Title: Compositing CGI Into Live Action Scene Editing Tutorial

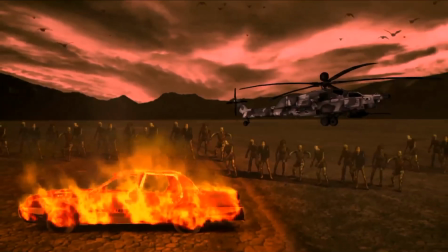9s
Hello guys! Today we're going to learn how VFX artists composite CGI and blend 3D objects into live-action footage.
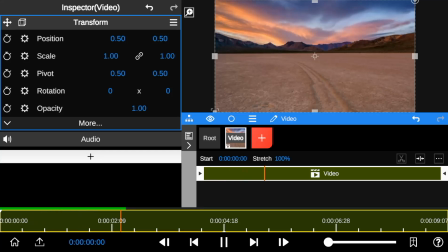17s
So here's a playback review of the original footage I'll be working with. So first, I'll transform the color mood of the footage into something more epic.
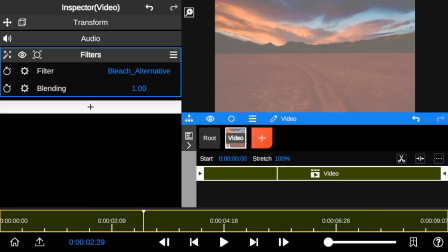28s
To do this, I'll apply a filter to desaturate all its colors by adding the green isolation effect.
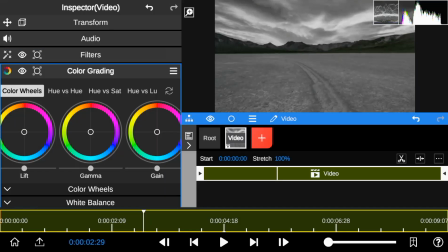36s
Next, I'll add color grading. Now, I'm going to play with the color wheels by reducing the intensity of both the gamma and gain.
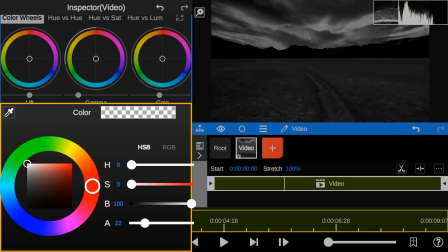48s
I proceed forward by adding red and green color to the gamma and gain.
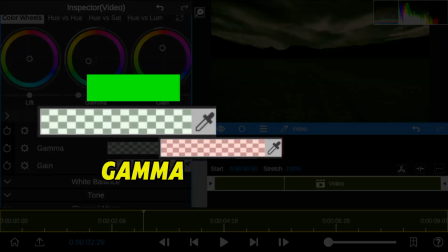55s
So I intentionally combined green on gamma and red on gain because it helps create tense or chaotic mood to a scene.
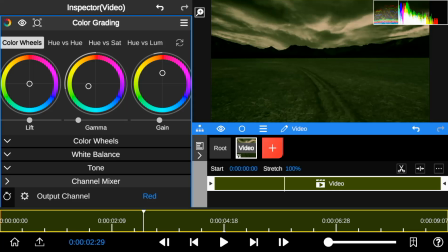63s
Moving on to the channel mixer. So I'm going to change channel output from red to green.
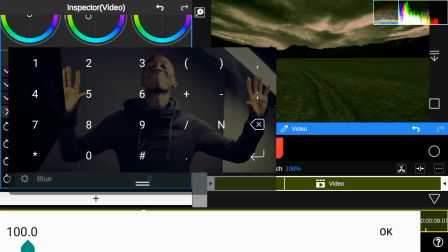68s
I'll tweak the red amount down, increase the green to +4, and decrease the blue to -2.
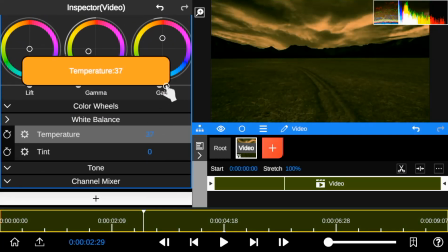75s
I'll also increase the temperature and tint.
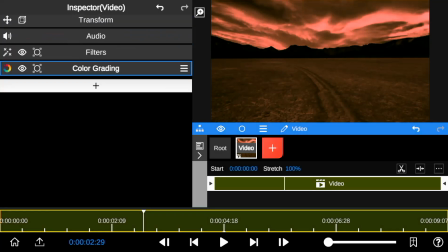82s
With all these adjustments done, we've created a bloodthirsty mood to our scene.
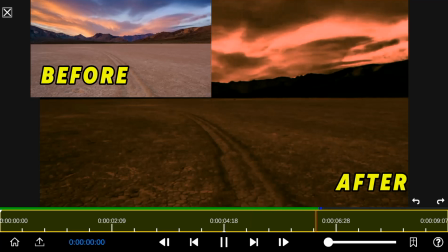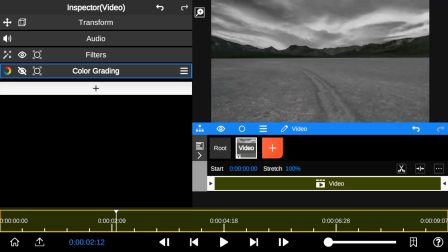93s
For now, I'll turn off the color grading visibility. Next, I'll add a burning car green screen footage.
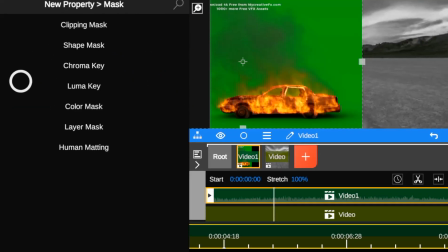101s
Then, I'll go to the mask and select chroma key to remove the green background.
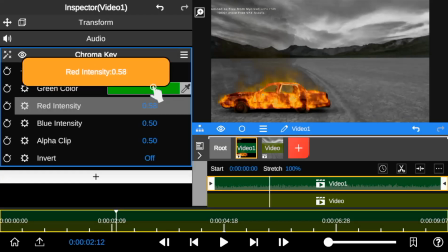106s
Since the green screen footage has more red, I'll increase the red intensity and reduce the blue intensity.
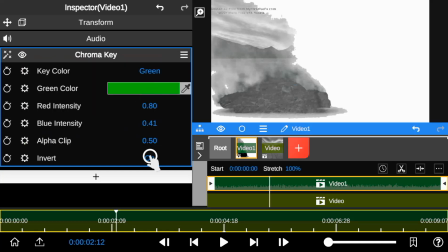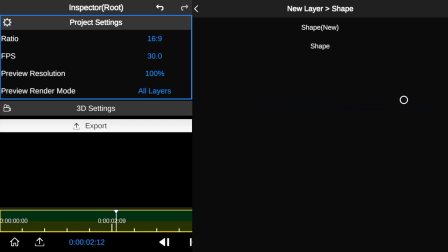120s
Now it looks better. To enhance the light's quality, I added a shape layer over the burning car and resized it to fit.
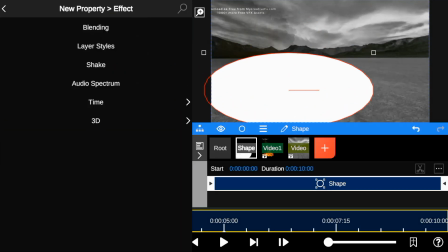129s
Then, I blended the shape layer with the burning car by selecting the overlay mode.
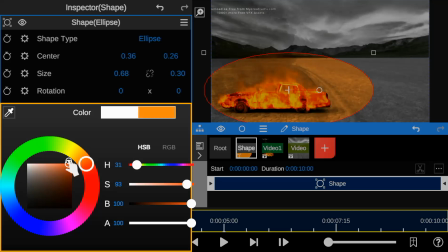136s
Next, I changed the color of the shape layer to match the fire color. To blend the edges of the shape, I increased the blur.
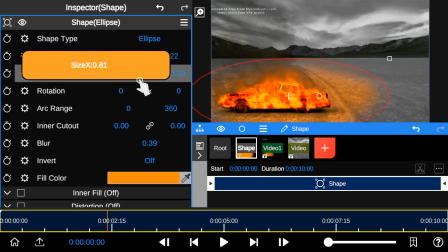143s
I'm going to do some little adjustments on the shape size.
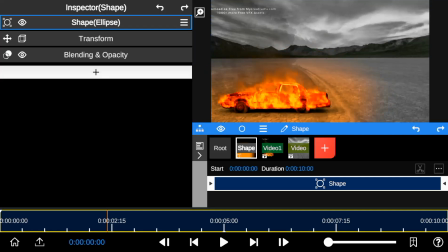151s
So here's a before and after effect.
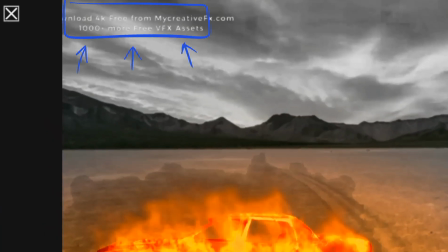157s
Now I'm just going to mask out the writings on the edge of the green screen footage.
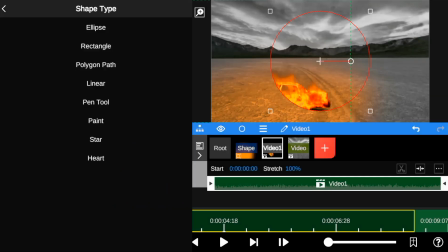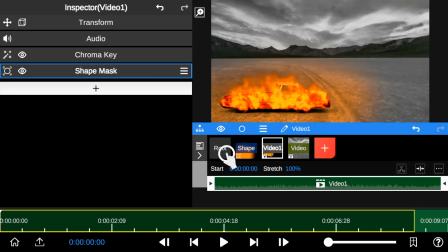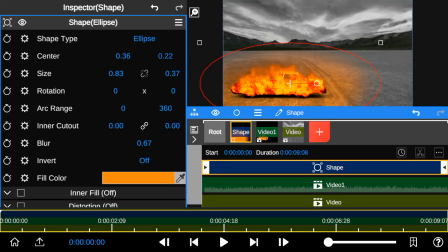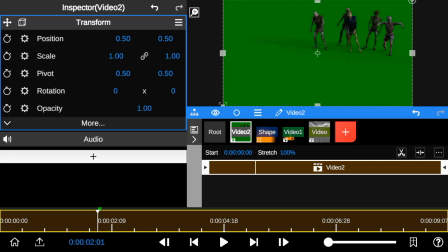177s
Moving forward, I added the zombie green screen footage and properly positioned it to fit the background frame.
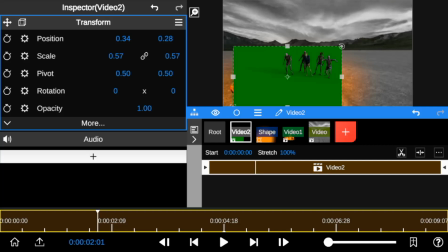184s
To create a more natural and realistic view, I moved the zombie footage forward.
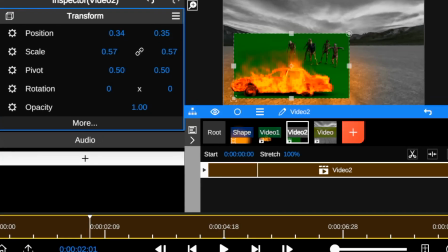189s
Now it looks natural. This creates a scenario where the zombie is walking towards the burning car.
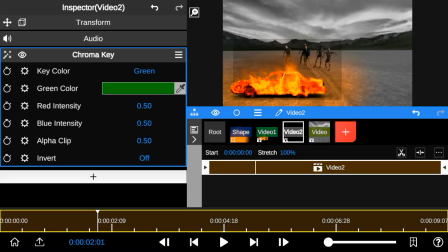196s
Next, I added the chroma key to remove the green background. Again, I increased the red intensity as there are shadows on the green screen.
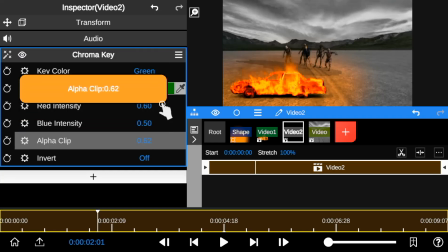204s
I also increased the green screen opacity, also known as alpha.
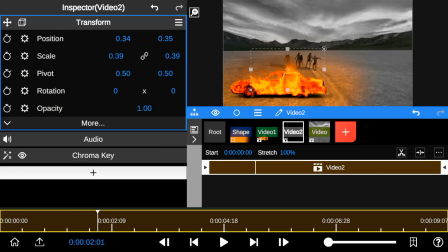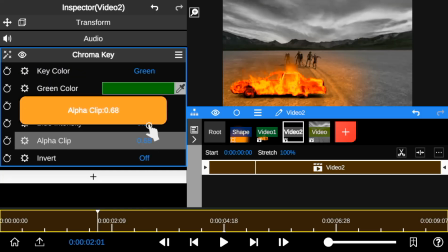217s
Now that we have a more polished tone, here's a playback review.
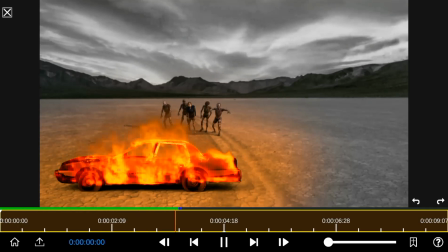So I feel the shape layer doesn't serve as a realistic fire reflection enough, so I'll add a glow effect to the shape layer.
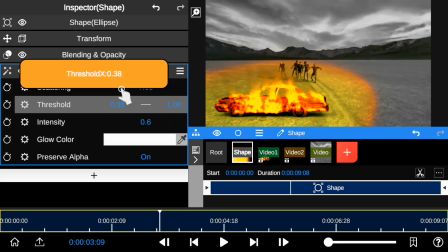239s
Next, I turned off the glow alpha and reduced its intensity. I also adjusted the threshold and reduce the white balance of the glow color.